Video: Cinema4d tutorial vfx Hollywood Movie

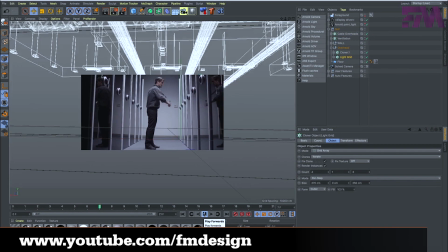The first thing I played around with was just using something like Corner Pin to skew it a little bit,
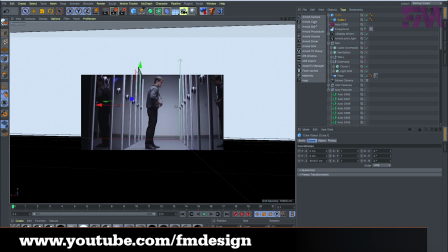and then also just masking out some of the edges to see how well it blends. but it wasn't ultimately close enough to my liking so i went back into cinema 4d and actually i
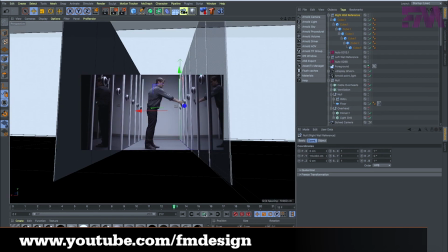would say the bulk of what i did after this was just trying to line up those the geometry of the the pods more accurately
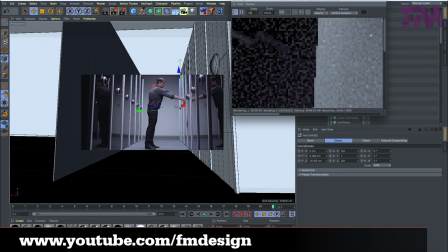um and that's a lot of work because you're
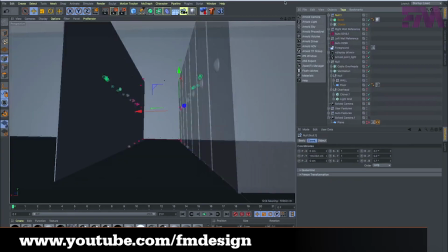trying to match something that was you know built on theater flats that are probably leaning a little bit a degree
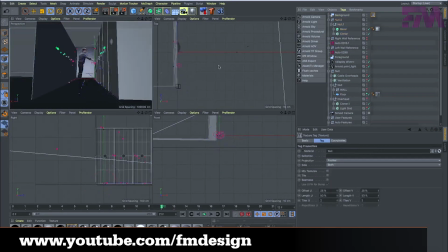here and there and I don't have like acrylic glued to them that may or may not be bubbling or flush or god knows what there's no flush or or
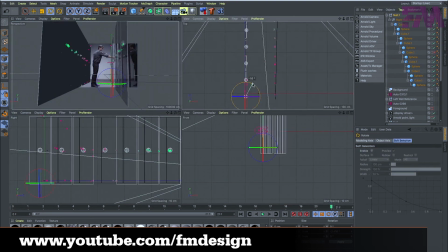there's no plum angles in reality whereas in software it's all like down to the degree or hundredth of a degree or thousandth of a
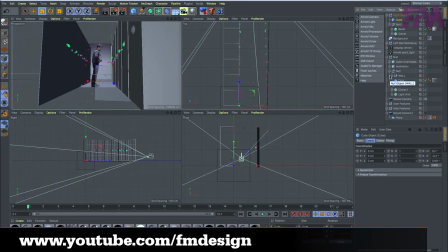degree so that will never really line up but you can sit around and play around with it and get it
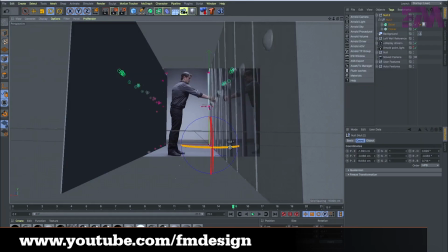as close as you can and that's basically what I did one thing I noticed was the knobs are too big so I was adjusting the scale of those to make those feel a
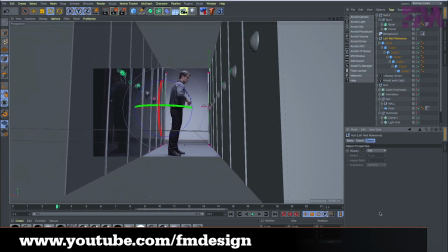little bit more natural and blend in better. I wound up basically minimizing the scene a bit just down to these two pods and lining those up.
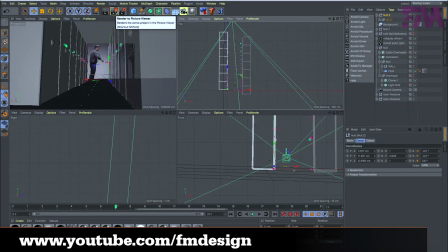Once I had those in a pretty good spot, I started lining in the rest of the geometry like the wall and then started doing some renders.
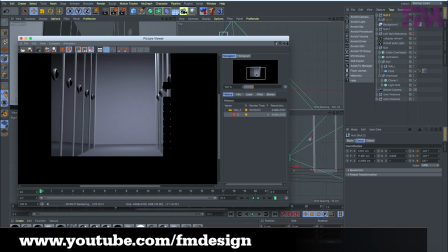So going back into After Effects with that C4D file, you can see the perspective feels a lot more lined up.
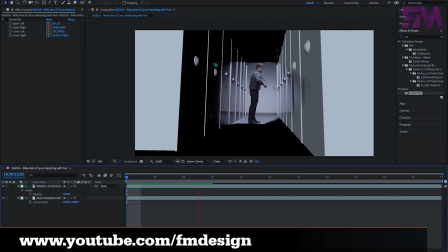The pod locks don't really line up as well as I had hoped but they're getting there.
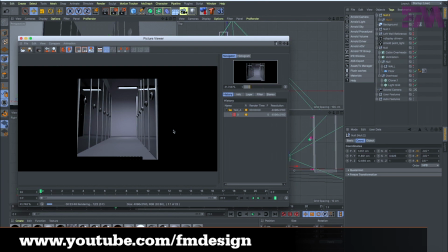So once I had like enough of the frame rendered out of Cinema 4D,
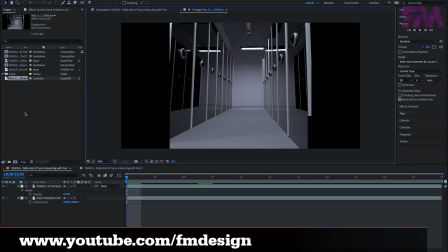I think I just did a quick save of that file and brought it in so that I could start seeing how well the edges would blend.
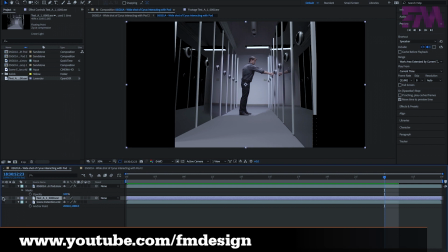So that's an incomplete frame that I would drop in and put it underneath and you know what?
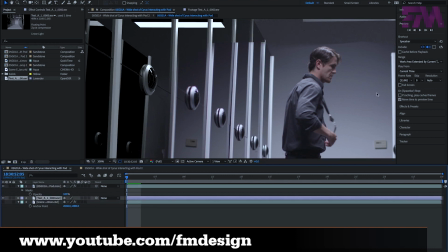It's not bad. That's pretty close. Certainly close enough to start working with.
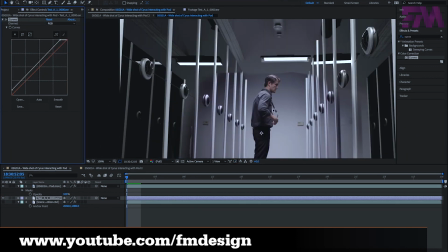So, obviously, part of it is the masking and cleaning up some of these edges. The rest is like color correction and other compositing things. So, trying to get the color levels and the contrast levels to be right. So, the right number of the right amount of blue and the shadows.
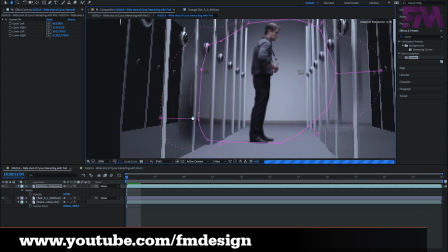Making sure that feels about right. And then making sure that just the overall contrast is similar. And then it's dialing in the edges of the mask and making sure that that looks natural.
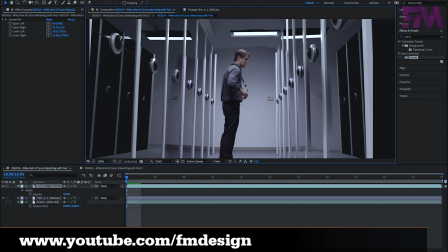and you know some other things that I noticed when I started putting it in was that the edges just looked a little too clean and I wanted it to
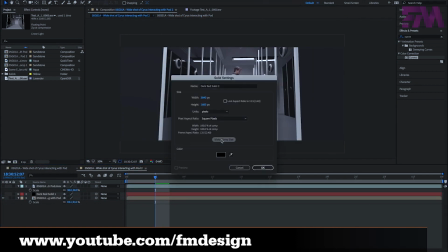have a little bit more texture to it so adding in a little bit of vignetting to the sides so I think I just did
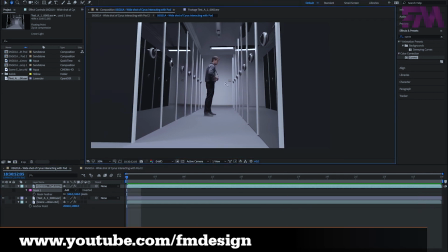yeah I just did that with a black solid and using some masks and feathering those out and that helps add a little bit of you know volume
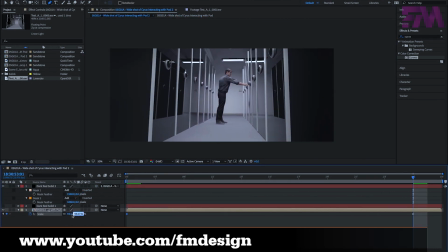to the space and shows there's shadowing from other objects it doesn't feel like it's just a big nothing space um even here i'm actually okay with this as a shot like there's some problems like there's that hard line obviously the mask needs to get refined but there's stuff there's a lot of good going on here
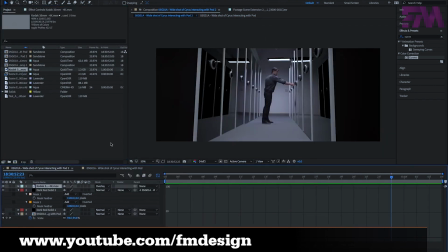um so refining the mask i think i wound up yep cutting up the top there playing with that trying to refine some of
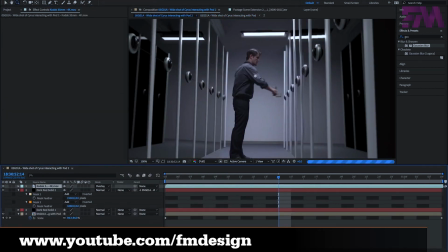those things um and then the other problem is you see he's basically a ghost he doesn't have a reflection he's like a vampire and that won't work.
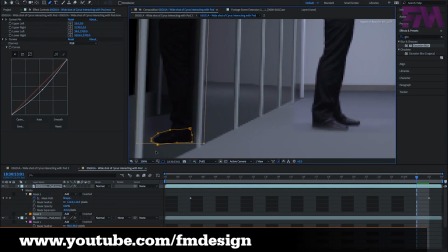So on the left, I dropped in the reflection and the main thing there was lining that pod lock up.
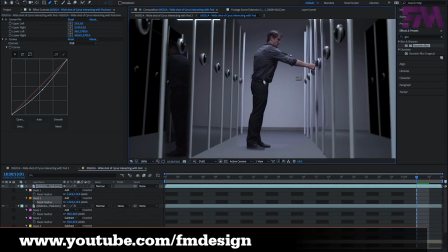So I actually had to move the reflection off where it would be. And if you look really close, you'll see like, yeah, that doesn't look very realistic because the perspective is off in that shot and there's some other problems there.
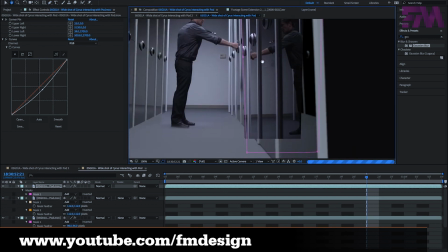But again, no one's going to notice this in 20 frame shot, 21 frame shot, or I guess 22 frame, whatever.
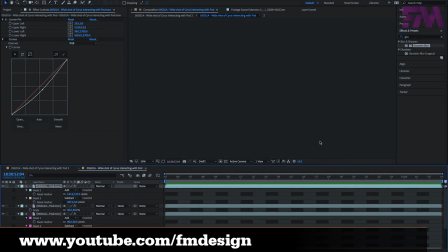No one's going to notice. Uh, I did the other side of the reflection. Now there's that hard edge where the ed, uh, where the frame ended.
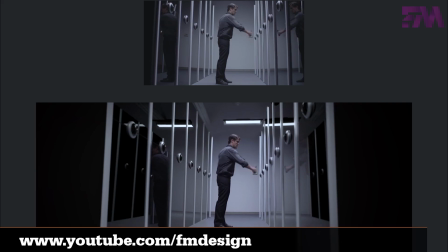So I was sort of had to like feather it out and make it look as close as I could. Um, but by and large, I'm pretty happy with that.